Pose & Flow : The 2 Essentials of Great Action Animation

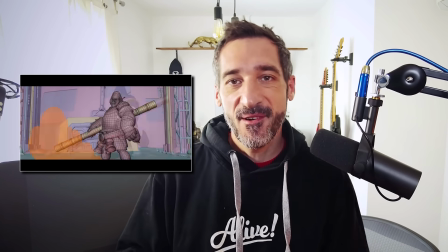Hi everyone, this is Pierrick from P2design. I've released several videos about the principles of animation or how to improve your animations. In this video, I want to focus on two major principles I apply to get good action animation.
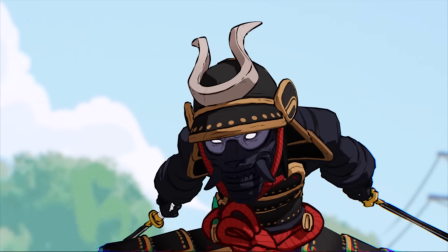If you know my channel, you know that I'm really into stylized, action-based animations. And if you're new to the channel, then welcome and let's get started.
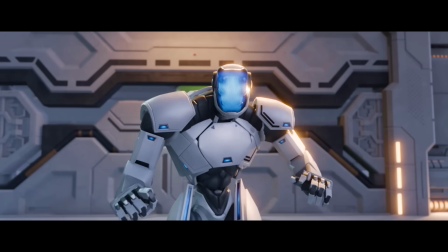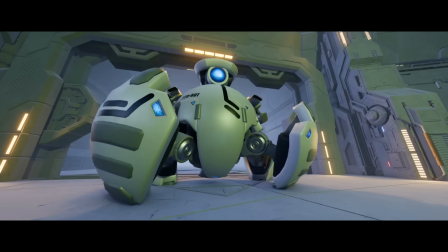The first, most important concept of a good action animation, in my opinion, is great posing.
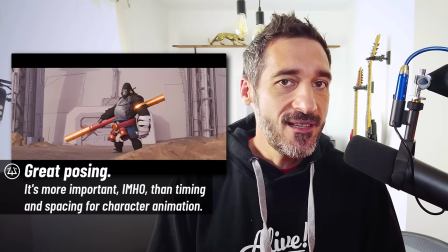When you're animating an action sequence,
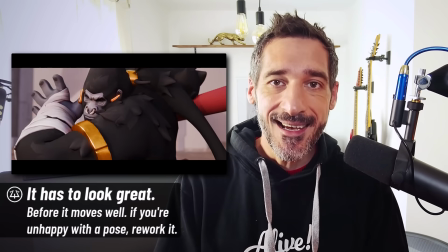you need to be able to freeze the animation at any time and have a great pose on your screen.
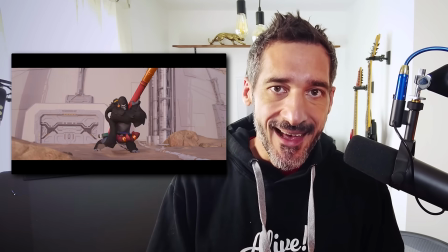Something understandable with strong, exaggerated, and motivated design.
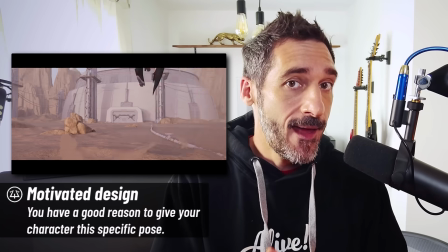Now, how do we get there? Let's follow those rules. The first rule is believability, and this is why you may want to use references.
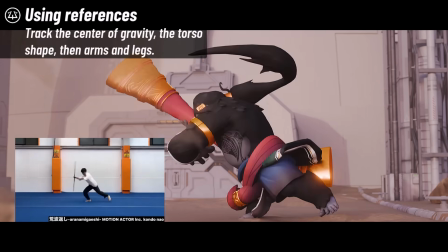They help you catch the little details and body mechanics you may not know, but they also help you see what's possible.
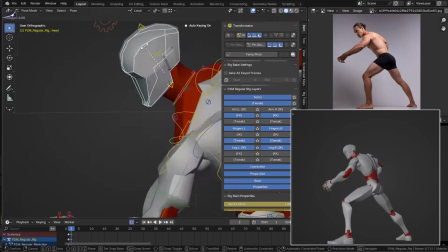What we do from there is exaggerate what's possible, not breaking it.
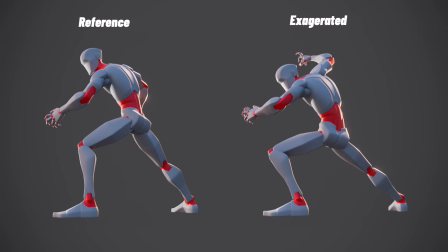The example I like to use is the arm pose. You can't bend your elbow side to side.
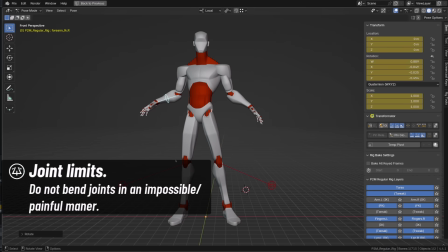If you do so, your pose feels broken. Same for the knees.
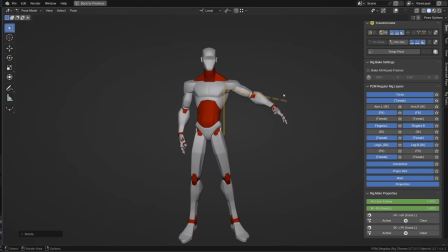Same for the shoulders. A common mistake I covered several times is animators trying to pose the arm upper than the shoulders without rotating the shoulders. That's physically impossible, unless you have a broken arm. Same for the legs.
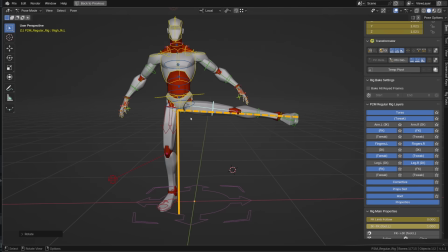They can't go beyond this angle, unless you rotate the hips or pelvis.
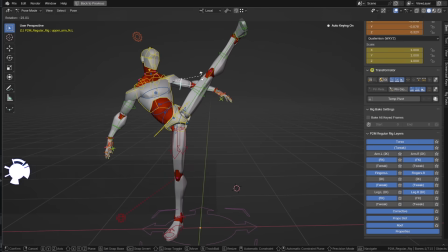So make sure you study your body ranges of motion. Now I can hear some of you in the back saying, yeah, but I'm doing cartoony animation, so we don't care. Well, you're wrong.
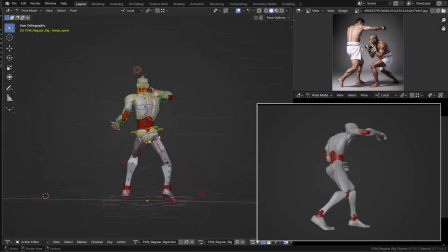We can deform our characters or exaggerate the pose beyond real possibilities, but stick to believability.
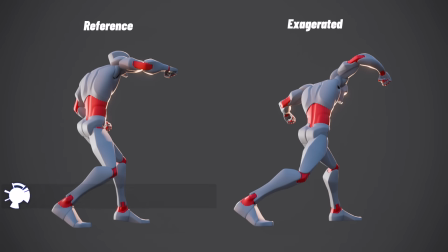I can curve the arm to create a nice smear following its natural bending, for example.
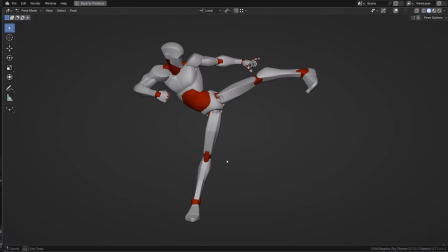But don't do that unless you want to show a broken leg. The second rule is creating a clear line of action and a clear silhouette.
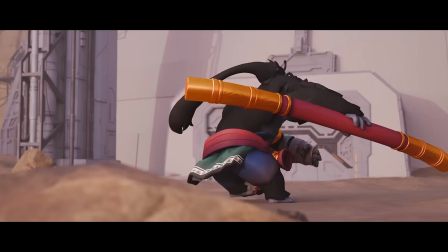The line of action is an imaginary line that goes through the body of your character and can be extended to his equipment,
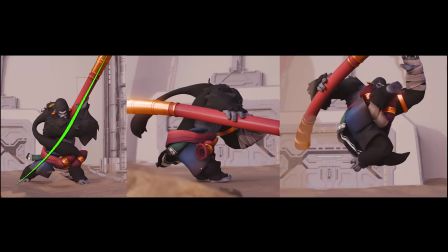like Kibali's staff on this pose. It's generally simplified as a straight line, a C shape or an S shape.
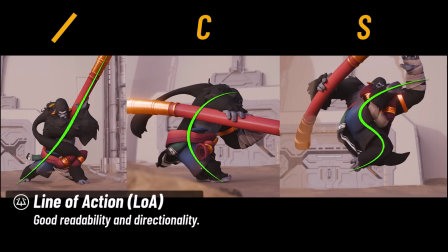It gives clear directionality to your character. By the way, if you're liking this video so far, please consider leaving a like, dropping a nice comment, and subscribing.
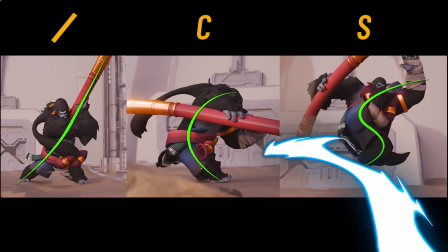The line of action is then supported by the silhouette, and that's our third rule of good posing.
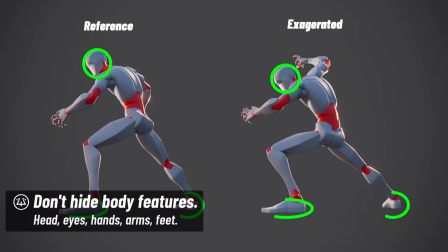On a good pose, you want to make sure that most of the character's features are recognizable. Can we see the hand? Can we see the head? Can we see the feet? There are cases where you obviously can't show all these details,
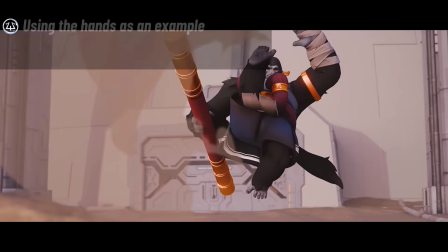but when you are animating to the camera and you're designing a frame where this could be done, then just do it. Also, you may have heard of the concept of complexity versus simplicity.
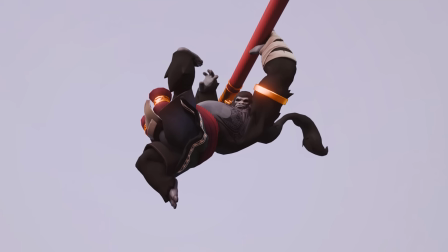When you look at a good pose, you'll generally find a simple side, like the shoulder line and the arms, or the back, and a more complex side.